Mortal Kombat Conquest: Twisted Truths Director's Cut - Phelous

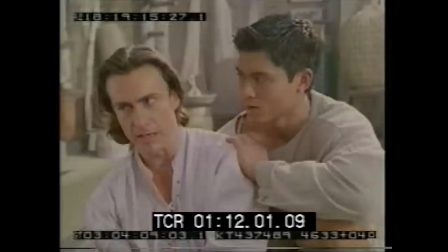8:43 I suppose. No, there's no need. Should I get the doctor? I suppose. No, there's no need.
Probably just the ones that had more background noise in them have been looped as a lot of the scenes remain the same.
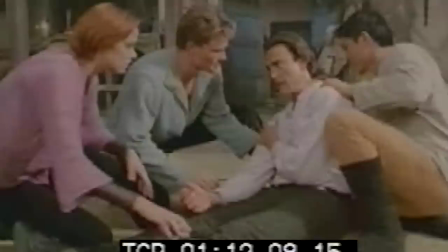8:53 I mean, I can put it back if Sarah will permit me. I mean, I can put it back if Sarah will permit me.
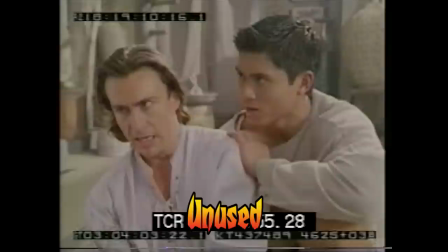8:58 Ciro questions Tomas's ability to reset his arm a bit more in the rough cut.
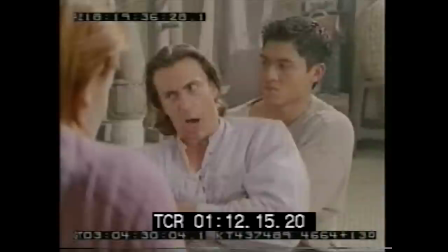9:03 How do I know you know what you're doing? I was taught. I want to make damn sure I use this arm again.
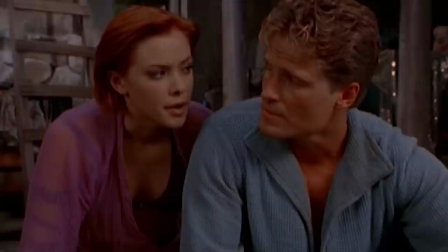9:09 Got that?
Kung Lao suggests that Tomas and Taja forget cranky baby Ciro and go have a date night,
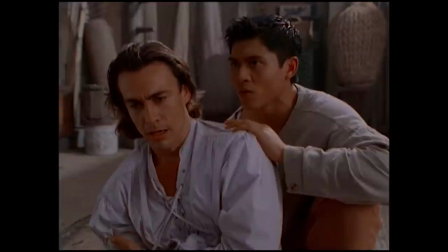9:15 which Taja immediately accepts in the final where she questions this in the rough cut.
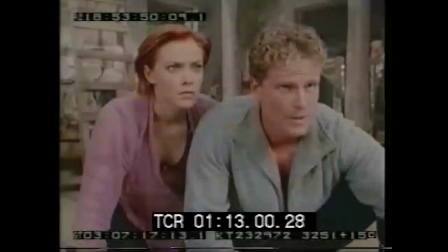9:20 Why don't you guys take off for a while? Come on. I'll show you around. Why don't you guys take off for a while?
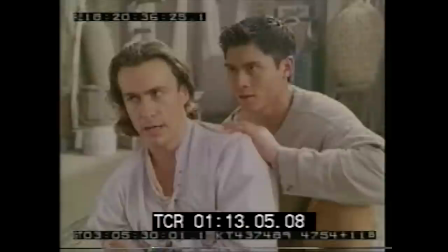9:26 I'll handle the rest. You sure? I'd like to help.
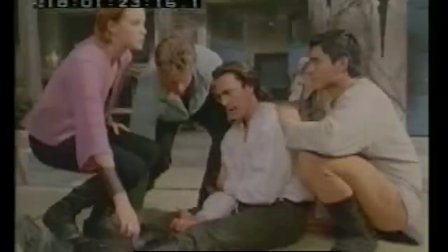9:33 Come on. I'll show you around.
Clearly this line was taken out because it was unbelievable that anyone would care about Ciro's well-being.
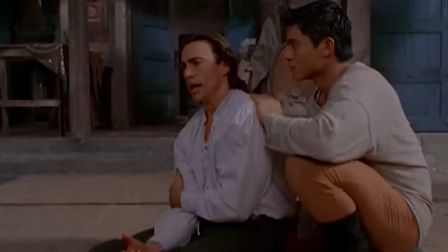9:41 Or time. Whatever.
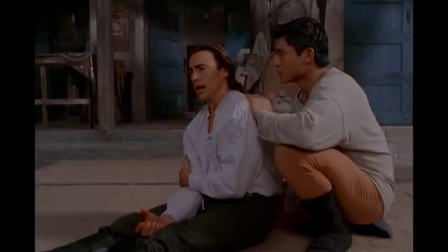9:43 Ciro and Kung Lao's conversation about Tomas is cut short for the final, which again was probably for time, but it's also a good thing because they really start laying on thick.
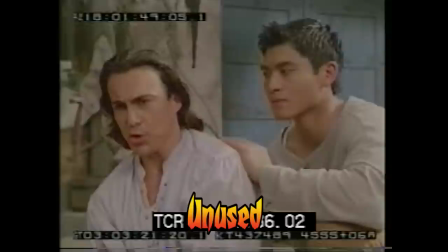9:52 He's that good. He's incredible. Amazing moves. And a nice guy, too.
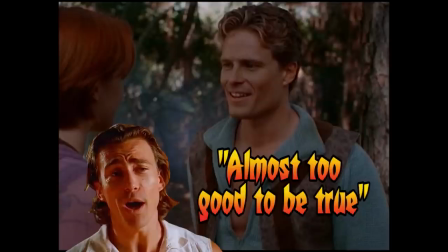9:58 Almost too good to be true.
See, I didn't realize that originally it wasn't just Taja that fell for Tomas, but Kung Lao and Siro as well.
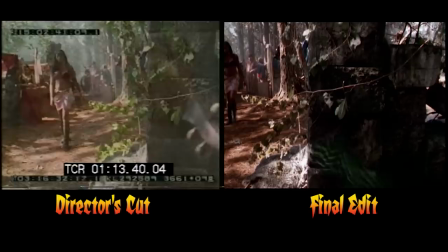10:07 Tomas is truly a Mortal Kombat miracle.
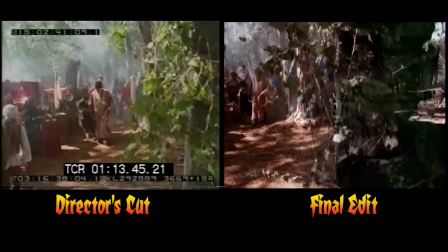10:11 The scene of Taja and Tomas at the forest farmer's market begins with translucent reptile climbing up a pillar, which of course isn't present in the rough cut.
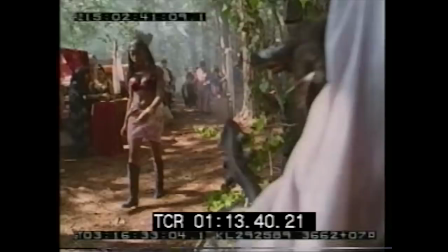10:20 And I don't even know if inserting reptile was originally the plan, as this shot is centered differently and doesn't focus on the pillar at all.
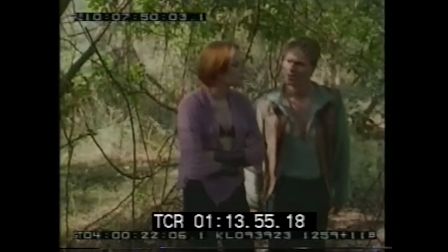10:28 Their conversation has had the beginning chopped off of it as well, which kind of changes the context a bit.
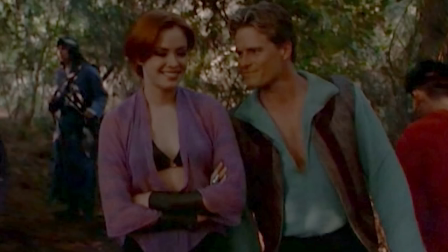10:34 Which originally was a bit more tragic as they're discussing Taja's parents not being there for her,
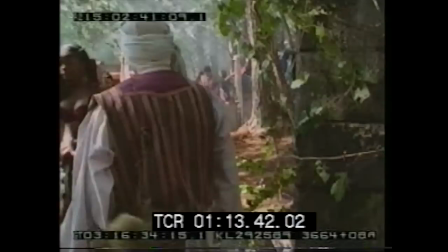10:39 and then the final it kind of seems a bit more comedic with Tomas just stating, You don't look like a thief!
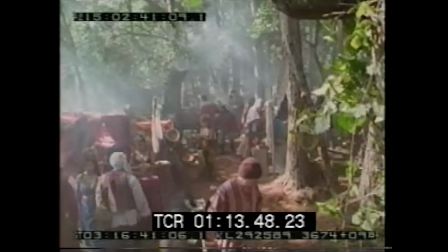10:45 Funny, you don't look like a thief. So, how did you live after your parents disappeared? Well, you know, I... thank you.
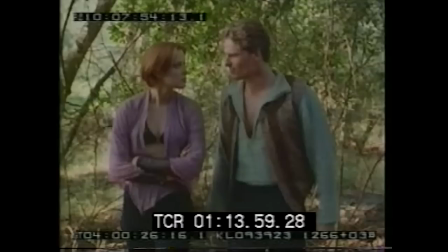10:51 I made do. A little of this, a little of that. Uh, trading things. Well, these things that you, uh, picked up and traded, were they yours?
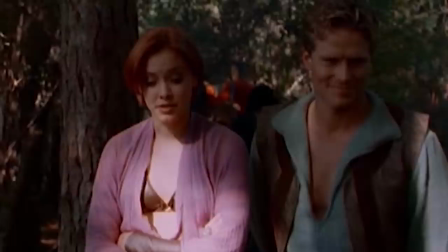10:58 Not always. Funny you don't look like a thief?
It's awkward, though, with that thank you, Taja says in the middle of that.
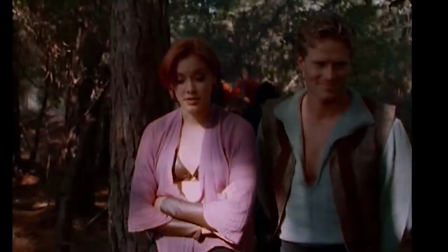11:05 I'm guessing a merchant handed her something, or Tomas moved a branch out of the way or something like that, but it's weird when that's off-screen.
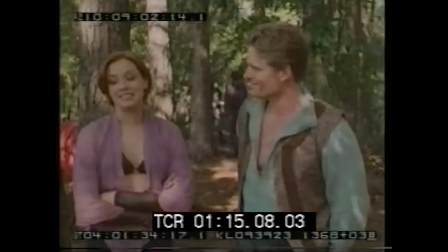11:13 And again, another shot changed, switching to a further one in the final so they can insert reptile again.
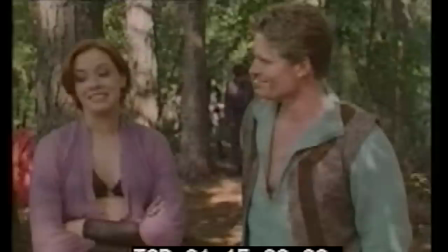11:19 Tomas gets extended flirting time with Taja, where she pretty much shuts him down a bit,
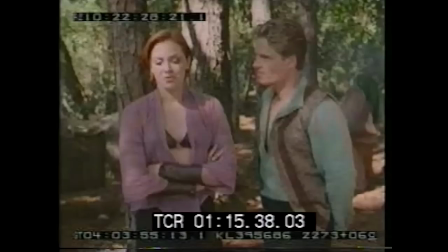11:25 giving this whole thing a bit of a creepier vibe than in the final.
Well, you've been on the road a hell of a long time.
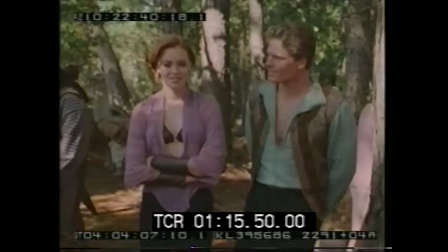11:31 Yes, and I've met a lot of beautiful women. Like you. The difference is you don't know it.
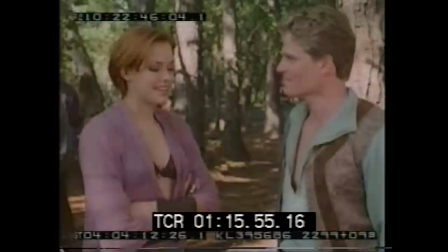11:38 Should I stop flirting? No, uh, but, uh, let me be the one to tell you if it's working.
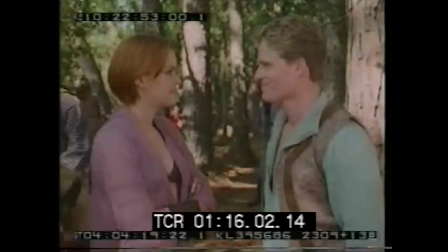11:45 Okay? Harry. Deal.
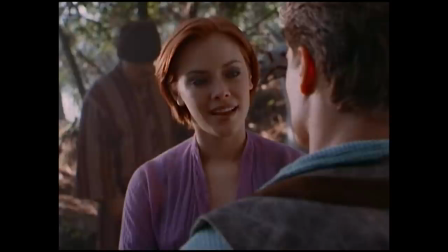11:52 Let's go look at that stuff over there.
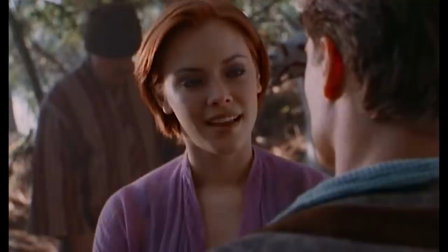11:54 In the aired version, Tasha seems to say let's look at that stuff over there just because she's being a bit awkward about being hit on without really a hint though that it's not working.
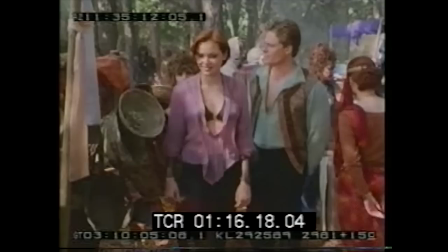12:03 I like you. It's that simple? That simple. Let's go look at that stuff over there.
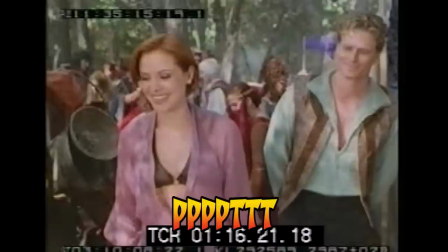12:08 God, it's amazing the junk people buy. So what do you sell the trading post? Junk.
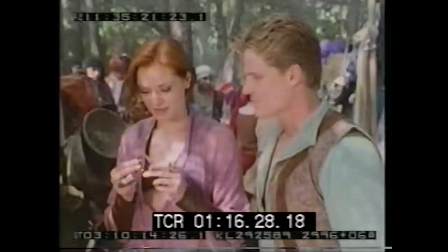12:13 Uh, really blew that take, literally. Literally.
We'll take it. Well, you like it, don't you?
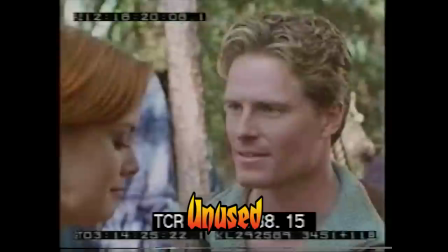12:20 Well, yeah, but... Why? I don't know.
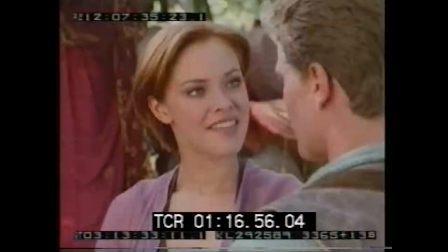12:25 It's uncomplicated, yet beautiful. Like you.
Is calling her uncomplicated really a good flirt?
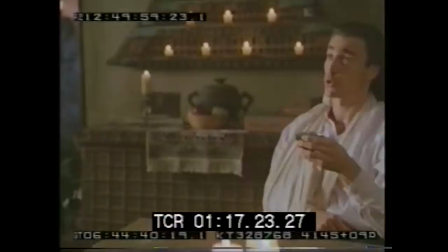12:34 No wonder they cut that one.
And you must have one too.
Geez, Taja.
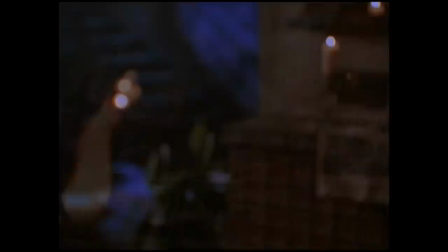12:39 My-cality! Next up is a line that was way better in the rough cut.
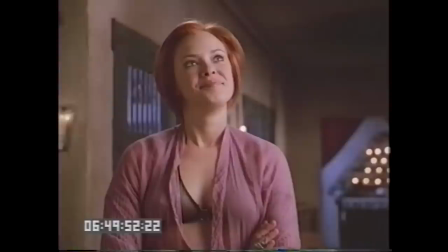12:45 I've prepared some tea. It should cut the pain. Boiled the hell out of this root. It should cut the pain.
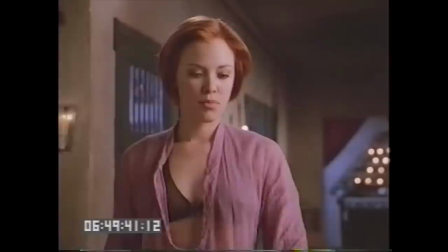12:50 Taja boiled the hell out of that root. There's just something way more amusing about that.
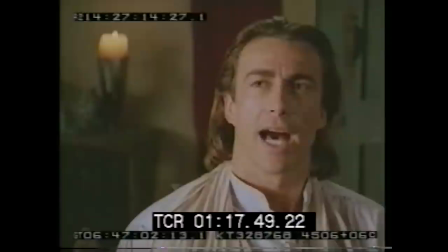12:57 Boiled the hell out of this root. It should cut the pain. He didn't mean to hurt you. I know.
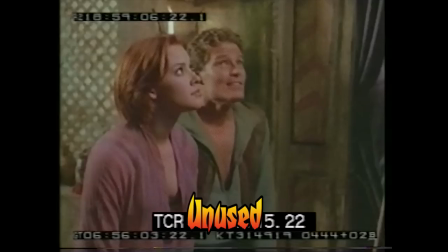13:02 I guess I'm just slower to be bowled over by his charm. Are you sure, Ciro? Almost too good to be true. Nice night. Very.
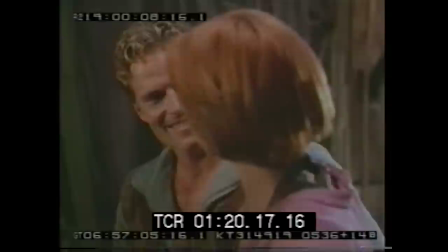13:15 Seems like we're at a small talk.
Geez, I forgot what a real connection these two had.
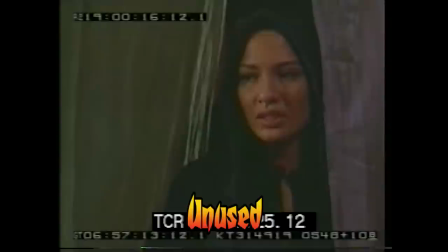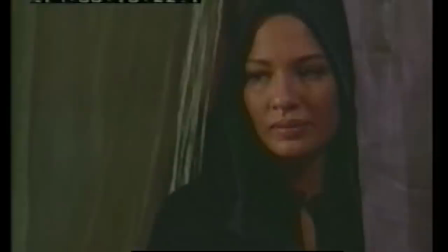13:26 Poor Taja.
Oh wow, they were really pushing this connection between Vorpax and Taja way more in the original edits of these.
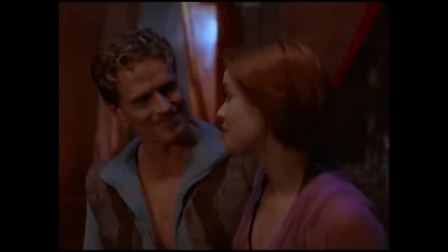13:34 Kinda wish they had kept that, as it adds a bit more dimension to Vorpax.
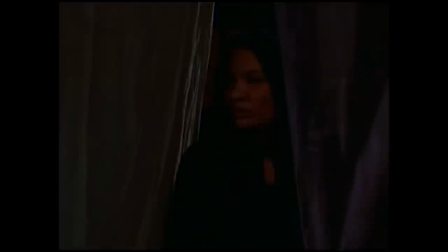13:39 It also actually tells you why Vorpax is looking mopey there, which in the final you never get any context for.
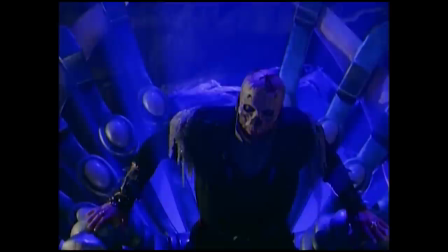13:46 The next scene of Shao Kahn and Reptile discussing the development of the Taja Tomas
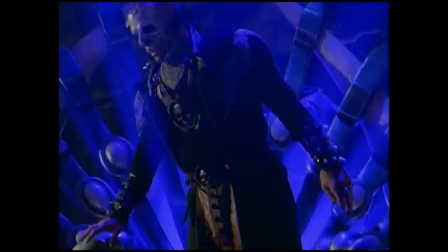13:51 romance in the final cut does not appear at all in the director's rough cut version.
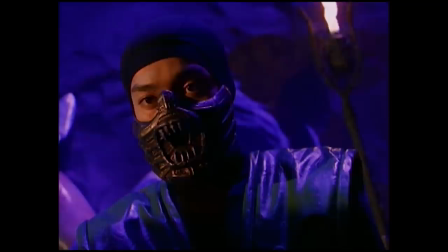13:57 Tomas has become close with the one called Taja.
It really makes sense, too, that this scene was a last-minute inclusion, looking at how awkward it is,
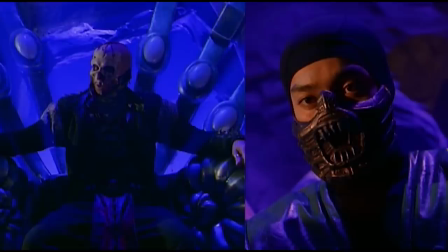14:05 as all the shots of Reptile are clearly from the earlier scene where Vorpax was giving Khan an update. And they didn't shoot the pickups with Jeff Meek to look like he and Reptile are actually looking at each other correctly,
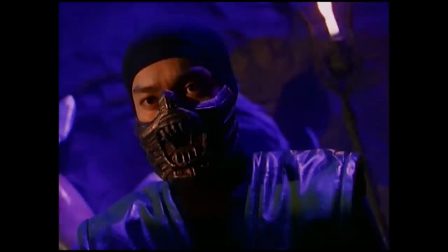14:17 as they're both facing the left side of the screen, which does not look correct at all. Also, clearly the Reptile actor isn't even trying to look like he's talking here.
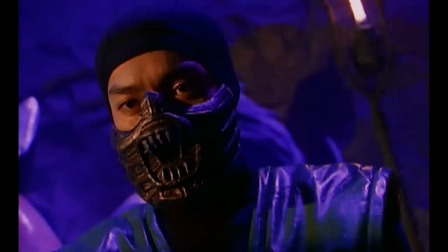14:27 I understand my mission.
I'm guessing this was included to give Reptile some actual dialogue, but it is really clunky and ultimately adds nothing.
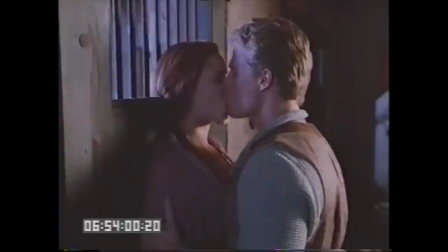14:37 But I suppose this inclusion meant we had less time for the Taja Tomas Makeout Session Part 2.
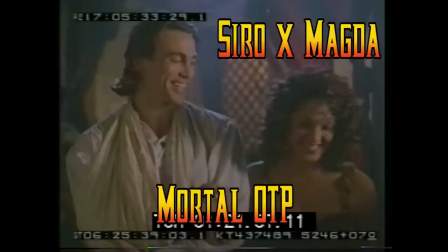14:43 But I don't know, if you really liked her with Blandy Cage, maybe you're upset about that.
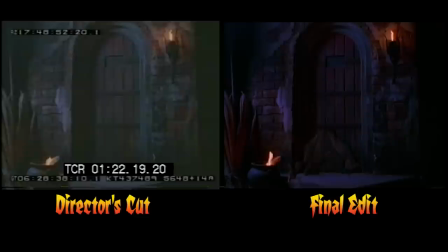14:48 However, here's my real OTP, Ciro and Magda. The main change to this scene is the door being hung on a lot longer so they can impose that not-so-great invisible reptile effect on the door.
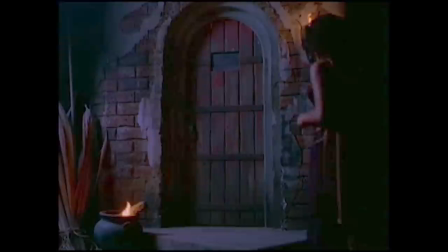15:02 Which makes it look like it'd be impossible for Magda not to crash into him.
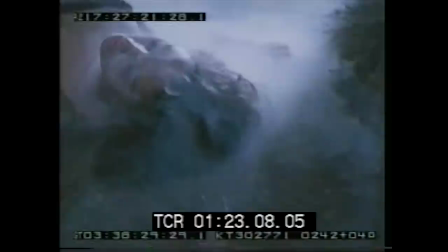15:07 And I kinda wonder why Reptile apparently dragged Magda out of her place into the middle of the woods.
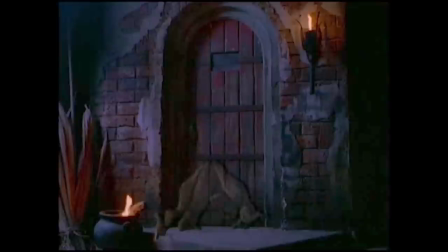15:13 I guess he just really wanted this shot with a bunch of fog on her corpse. If the goal was just to make sure people found her body quick, he could've just taken her out her front door.
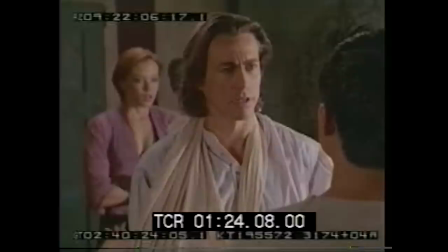15:23 Anyway, time for Act 3! Man, these act cards on the rough cut make this show seem like it's from the 60s or earlier.
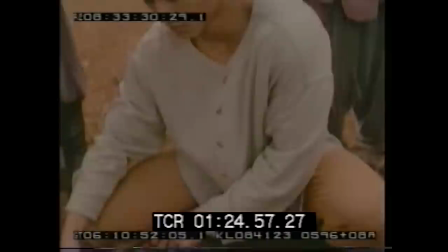15:32 Over at the dead Magda crime scene, it sounds like some piece of equipment is about to fall over or die.
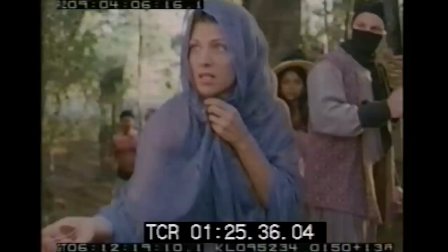15:41 The beggar woman who gives them Tomas's bracelet, which was planted by Magda's body,
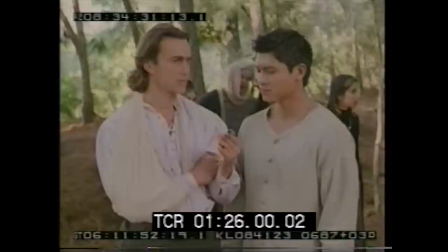15:45 and some info about some other recent attacks is actually paid off in the rough cut.
Got a couple of coins?
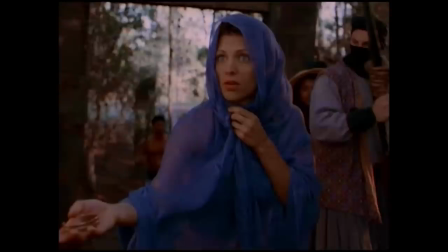15:51 Sure.
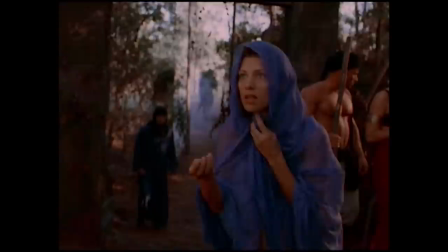15:56 And even though them paying her is cut, you can still hear the coins and know she's holding them in the aired version.
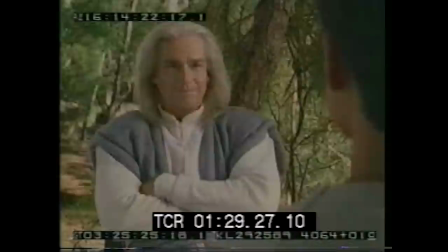16:04 We have a problem at the trading post. Plaster cracking? Will go dry? You always have to be so sarcastic.
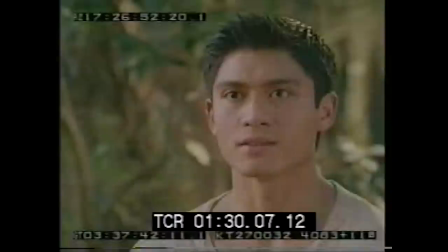16:11 Yes, we have a visitor. Named Tomas? I think Taj is falling for him.
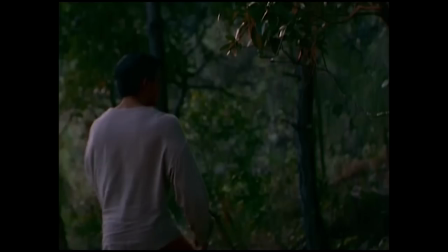16:16 Oh boy.
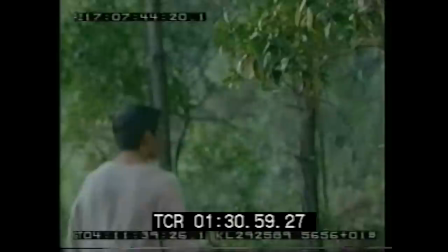16:20 Now, I can't believe they cut this. In the final, Raiden looks concerned as Kung Lao heads out, but originally, he totally went back to relaxing like an ass.
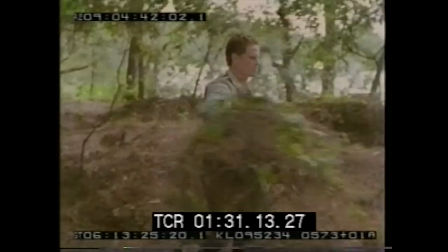16:34 The next scene of Tomas walking through the woods is totally silent until a temp line of a woman calling for help pops up.
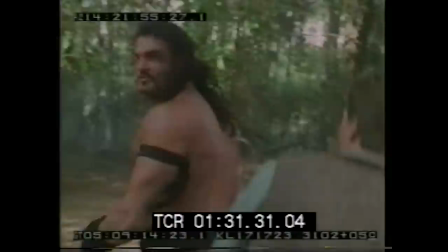16:45 Somebody help me! Help me! Somebody help me!
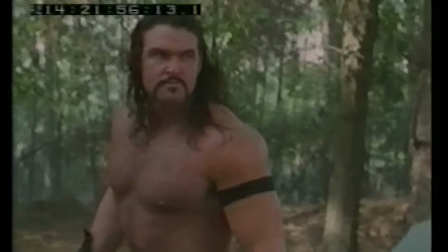16:49 The battle with Tomasi Cage and Brian Clark, aka Wrath from WCW at the time,
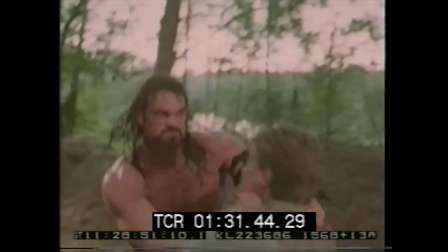16:55 has been temp-tracked with a version of the main Mortal Kombat theme from the movie.
NO!